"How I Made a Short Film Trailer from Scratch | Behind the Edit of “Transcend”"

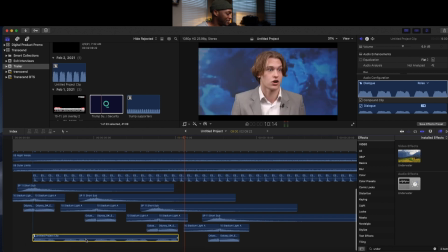2225s
It's slow, so I love it, right?
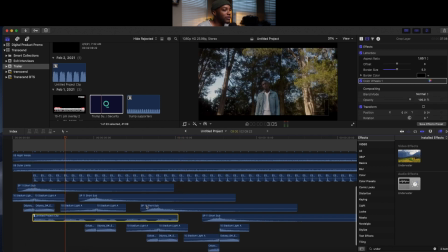2229s
But I don't want it to be as noticeable.
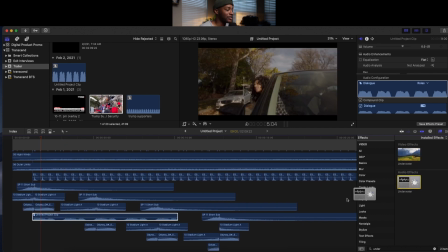2232s
And then we have the ability to bring the underwater effect in and just drop that underneath there. And now this brings that sound down.
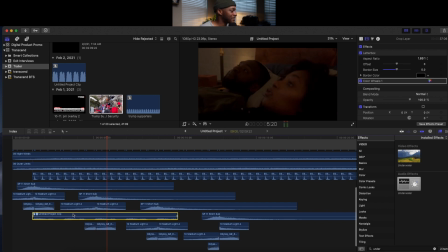2247s
So now it sounds like an undertone, right? It's not really like in your face, but if you really listen, you can hear it. And from there, what I decided to do is change this to atmospheric or ambience.
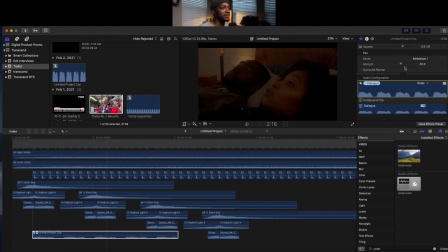2264s
So I changed the sound to ambience. So
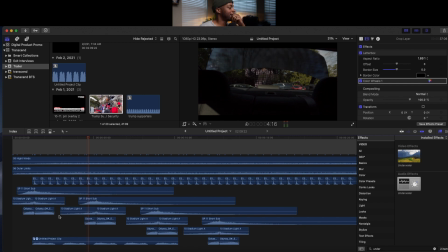2274s
it adds a little bit of airiness to the sound, right? And then we came in and we decided to
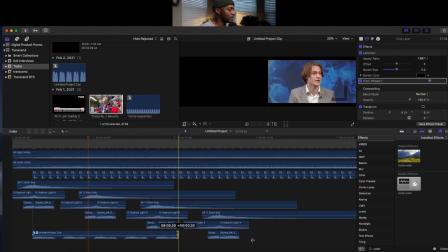2285s
put a riser on this. So actually this
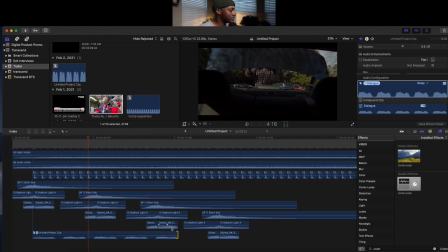2290s
spanned the length of the film, and we just rose the sound ever so slightly. So it started off, you can do it one or two ways. You can put in these little node points, or you can just fade it all the way up.
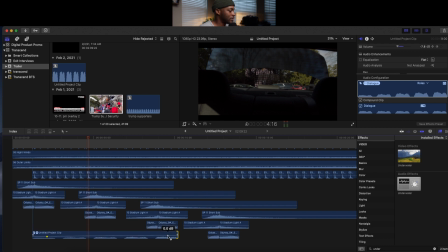2307s
I like to put in the node points because it gives you more control over how it fades up.
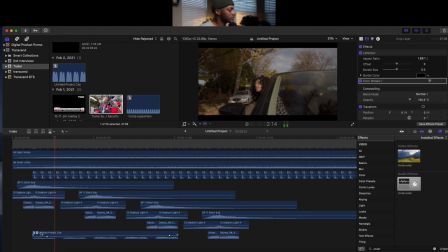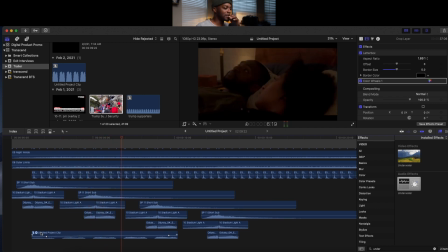2319s
And when you're making something like this, you want it to build all the way to the end.
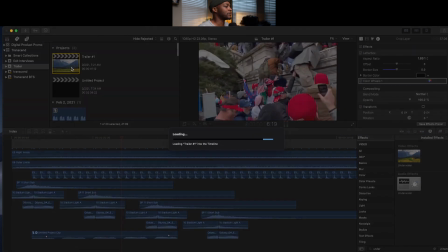2324s
So let's go back to the original, and I'll show you what we did to wrap this up.
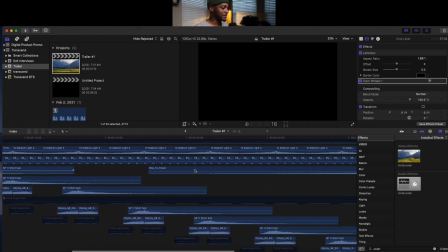2329s
So that's pretty much all we did. We laid that out like it was. And then we wanted to, at the end, we wanted to come back to the original sounds that we started with.
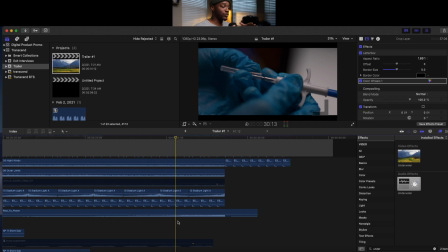2341s
So we brought in all these sounds, we rose them up all the way to the end. And when we get to the end, To reprogram ourselves to be more effective members of society. we added
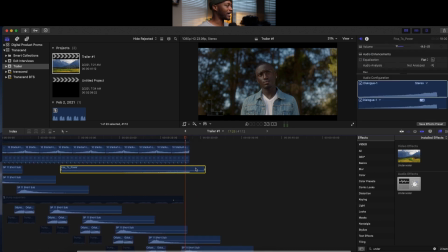2355s
one more sound, which is the rise to power, which is a riser that I found. And where is that? Rise to power. Here we go.
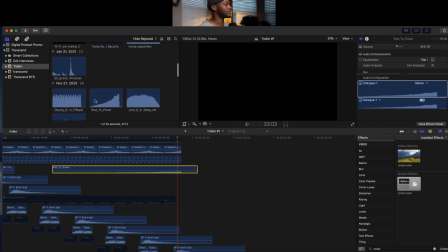2372s
Rise to power, which is a very slow rise into a like gritty sound.
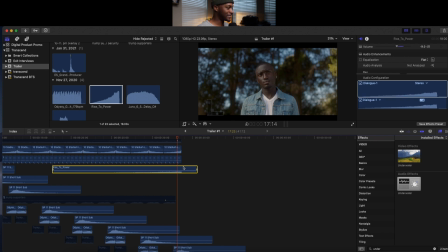2388s
Right? And then we ended that also on that hit. So that hit riser that we made, Effective members of society. which added that more hit.
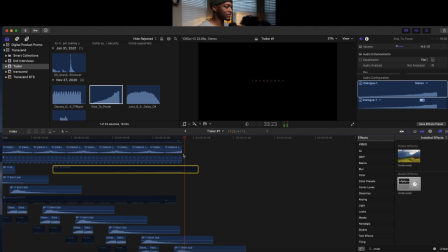2397s
And then we also ended it with that short snub that added a little bit of sound at the end of it. So it has that resonating sound at the end of it, right?
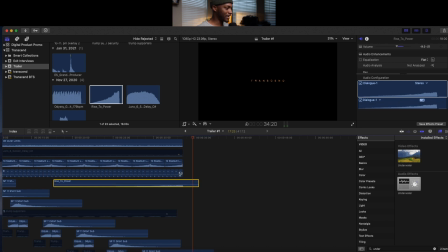2411s
When we add those three elements together, the hit that we had, or the hit, reversed hit to riser that we had, which adds that kind of sound to it.
Reprogram ourselves to be more effective members of society.
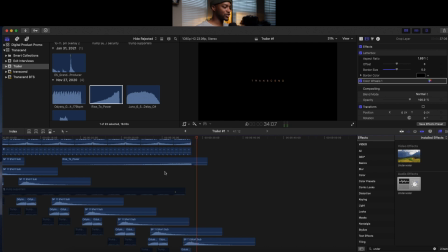2430s
It combines to be a really strong hit, which I love.
Members of society.
And that's pretty much it. Then we ended it.
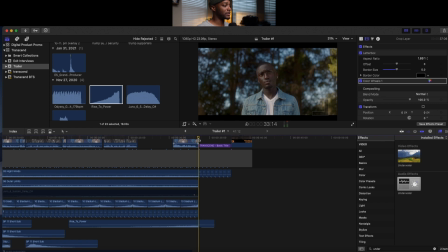2443s
We ended that clip on the ticking noise. So we created this entire thing from scratch just now. I know this was a longer video, but I wanted to show you step by step how I created that. Hopefully that's helpful to you, showing you how I did that. A lot of this is going to come from you just being creative and sitting down with it and trying to figure out what you want to create from it.